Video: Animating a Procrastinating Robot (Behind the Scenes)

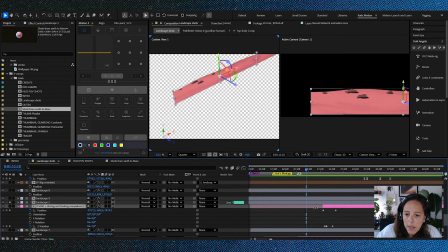12:18 if I move the camera, you can see it cuts right here. And it's supposed to keep going. But the way this is set up, since we have a lot of parallax effect, then you can see where it starts and where it ends.
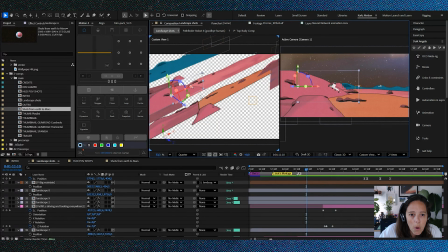12:34 And that's why I made this little mountains. And they go, I put them in front of those unions,
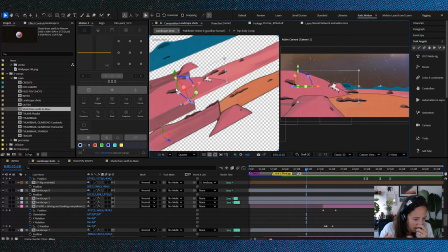12:41 so that way you can like hide them better, if you will.
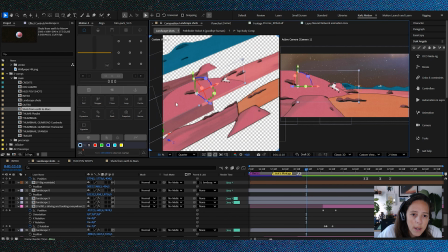12:47 That's why I made those. And every single one of these layers, it's not directly from Photoshop. I put them in a separate comp.
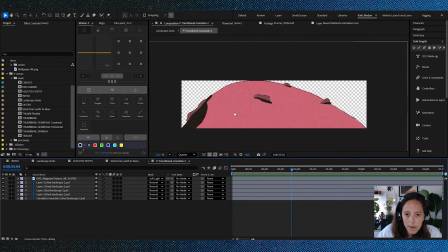12:59 So if we go inside, you can see that we have the transitional as it is in Photoshop. And then we have some rocks, another rock, another rock, another rock. And I did this for every single layer. And then we have this half tone
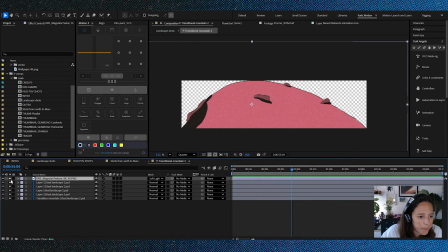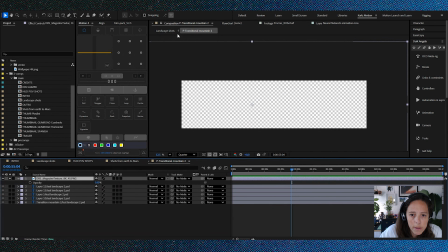13:23 texture that we have here, and I have it in soft light, right?
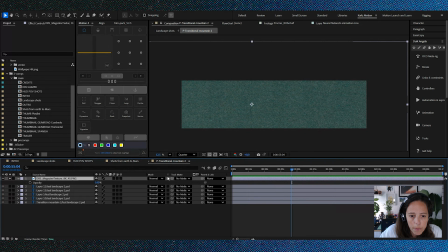13:30 And I have it with this button right here, with which what it does, it tells the composition that it's only visible in the layers that are down below, right?
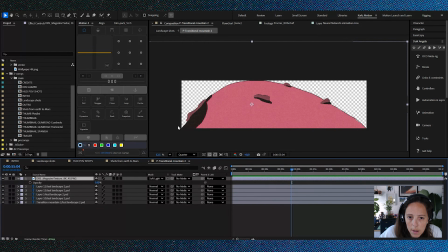13:44 So again, soft light, and it gives it like a little bit of texture, right?
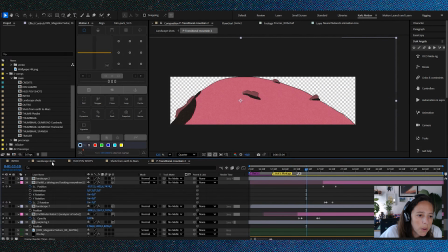13:50 It's not so plain. So I did this for every single landscape that you see here.
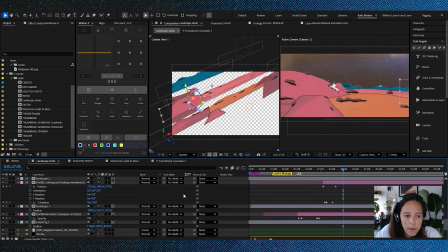13:57 And obviously we have our camera.
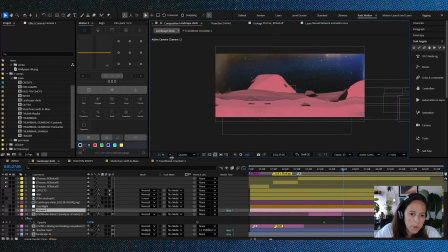14:05 And since I knew this was gonna be a
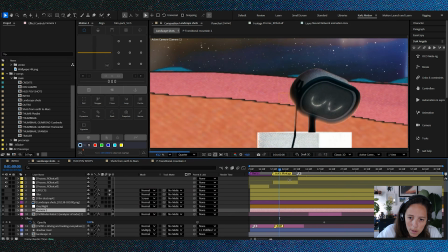14:14 time lapse at some point. There's like a montage of the robot doing stuff.
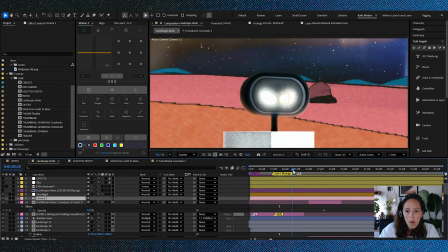14:20 I knew this was going to happen. So I did a controller.
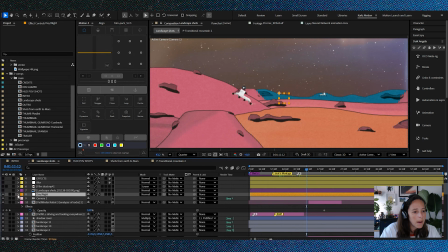14:26 You can see here a controller that says day and night. And what I did here is I have different backgrounds here and textures. Background day, background night, stars, lens effects, and a different texture for night and a different texture for day.
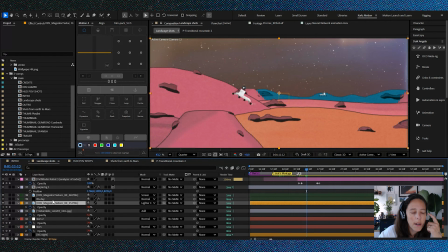14:45 But I linked the opacity of all those layers to this null object, so that I just have like an opacity transition from day to night. like here.
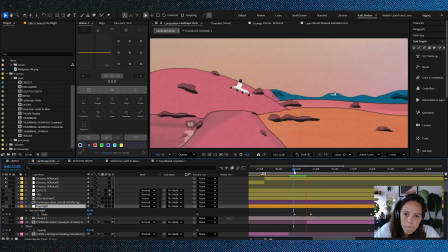15:03 Analysis of rocks and soil and extensive.
And it does this a couple of times, and I just wanted to do this so that it looked like the time was passing, right?
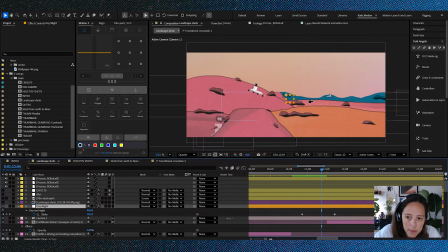15:15 And you can see the different Pathfinder robots doing their thing and searching for rocks.
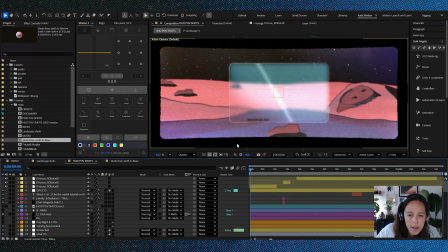15:21 And okay, so then it's the same assets, the same thing, but from the point of view of Pathfinder. So what I did was this really simple, like visor.
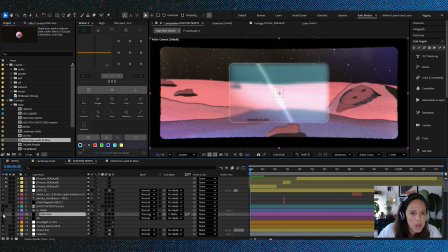15:38 Is that the word for it? I don't know. But this visor, which is just like a frame, right?
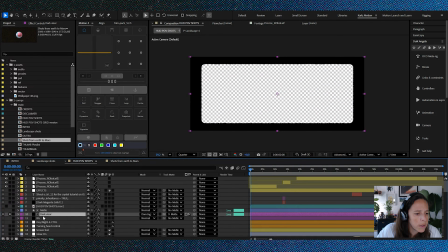15:50 Like a frame. It's just a shape. Well, actually, no. It's a solid with a mask, right?
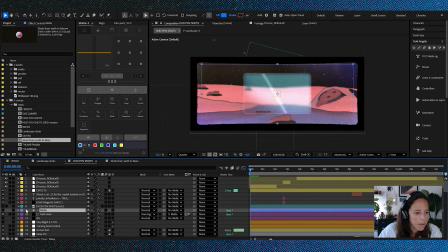16:01 With a matte layer, which is this one, right?
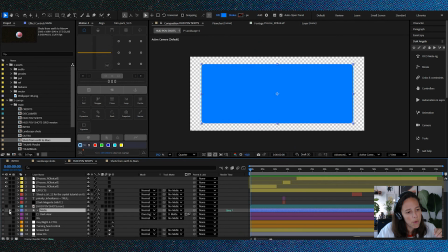16:06 With little corner, like round corners, for it to look a little better.
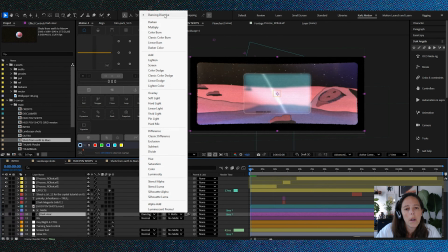16:11 And this is in dancing dissolve mode, which makes it like this little,
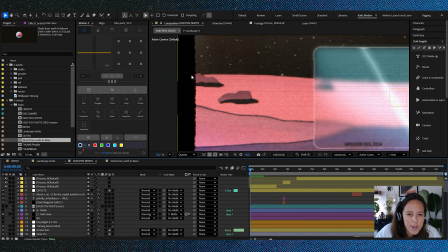16:19 you know, like grainy edges. So it wasn't at all that clean.
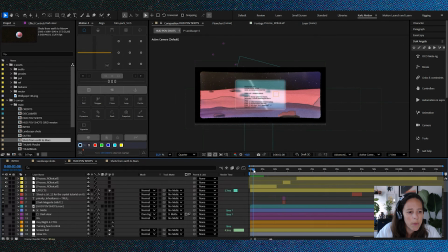16:26 And here, what I have is all the landscapes are parented
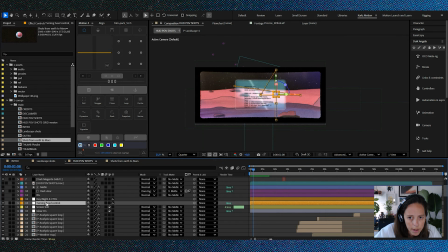16:43 to this node that's called turn-in head control, right? You can see this here. Because it's like when you move, it's not like to give you that kind of feel that you're from the inside looking out.
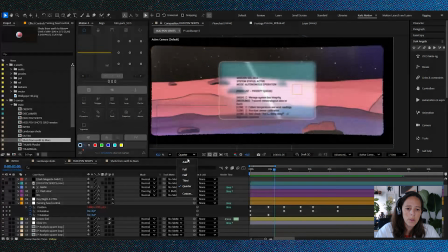17:00 And then we added this really cool HUDs that I like. This one,
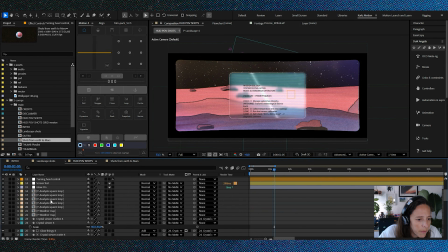17:12 which is this is actually very simple. Let me see if I can find it here. Okay, so this is the viewer, crystal viewer.
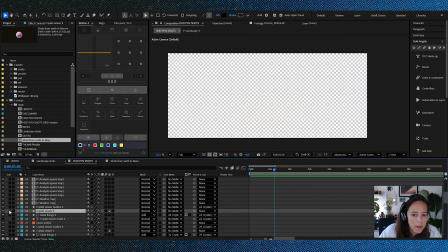17:19 I call it, right? Oh no, it's here. It's here.
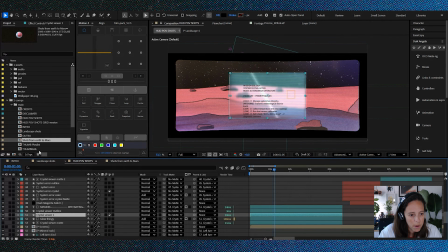17:25 Okay, so this is just a shape with this option toggled on. This is the adjustment layer. So whatever you do with this layer,
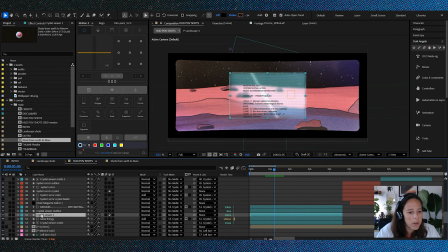17:39 even if it's a shape layer or a PNG or a JPEG or whatever you do, but if you toggle this on, it's going to act like an adjustment layer. So what I just did is I just put a fast box blur and a little bit of a light sweep, and it turns into this really cool
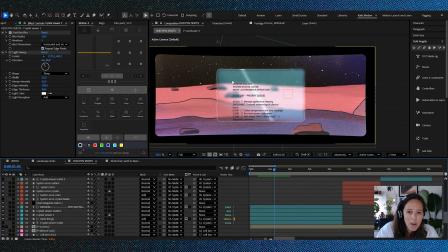17:59 crystal HUD.
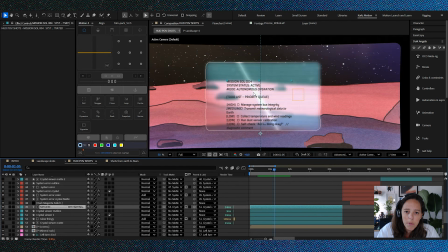18:01 And then you put some text on top of it, and I think it turned out pretty great.
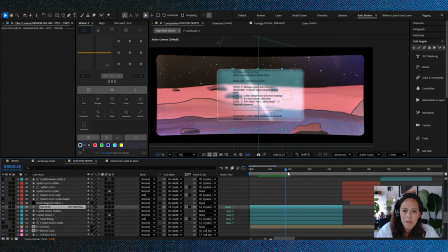18:09 It looks a little more elegant. I was doing it like on a vintage style window type of thing, but I didn't really like it. This is what I mean when I procrastinated this video so much, because I didn't like anything that I was doing, but at the end I like this thing, so it's cool
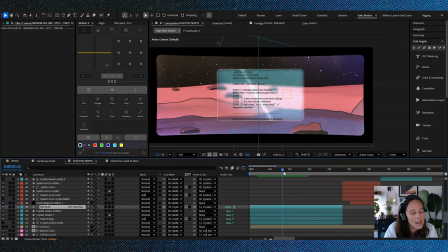18:31 ish, but still I think it could be better, but you tell me. Then all of this it has a lot of effects, right?
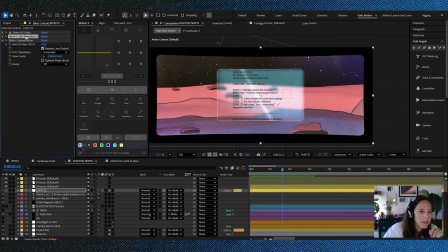18:42 It has a noise, it has a quick aberration, just a little bit. It has optics compensation, 40, okay? And let's see here.
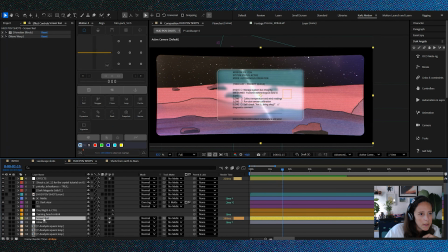18:57 This is the an adjustment layer that I'm just using below the visor and below a couple of things. It's just Venetian blinds to give it more of like a screen effect. You can see it here.
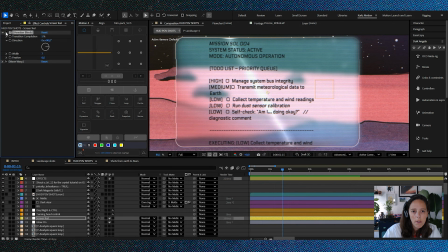19:13 If I remove it, right? And I have a little bit of a wave warp. The mode in square, just 2 points high, just to have
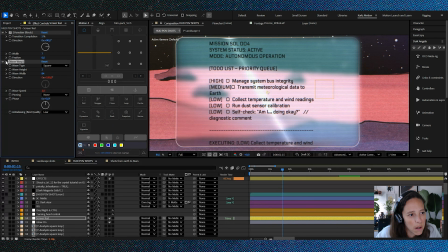19:31 a glitchy type of thing and not so clean edges and such. I have here the controls for Dr. Manhattan's foot.
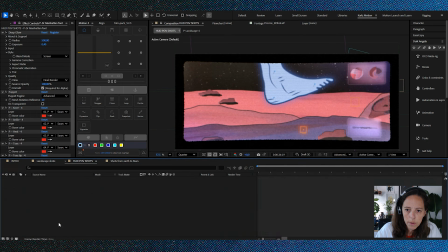19:39 So this was just a layer that okay, so let's go in. This is just Dr. Manhattan's foot.
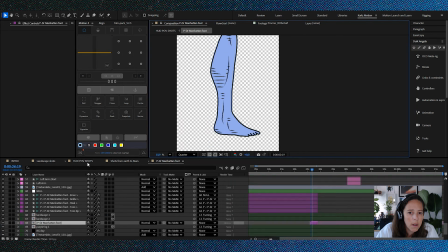19:46 It's just that, like the calf and the foot. And with some puppet layers, you know, puppet pins turned into actual pins with Duik.
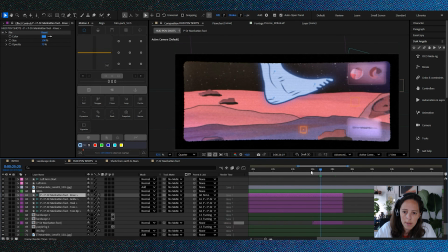19:59 I was able to rig this a little bit just to make the step, and then he leaves like his footprint, and then he's away.
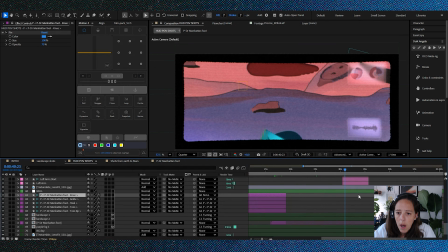20:10 I thought it was a nice thing. Oh, here, and you can see the point of view. I don't know if you noticed this, but this was really hard to do for some reason.
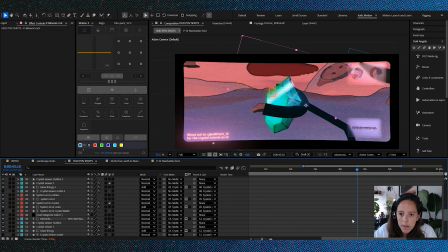20:24 And so check this out. This little thing, this little rock, this crystals, mineral outline.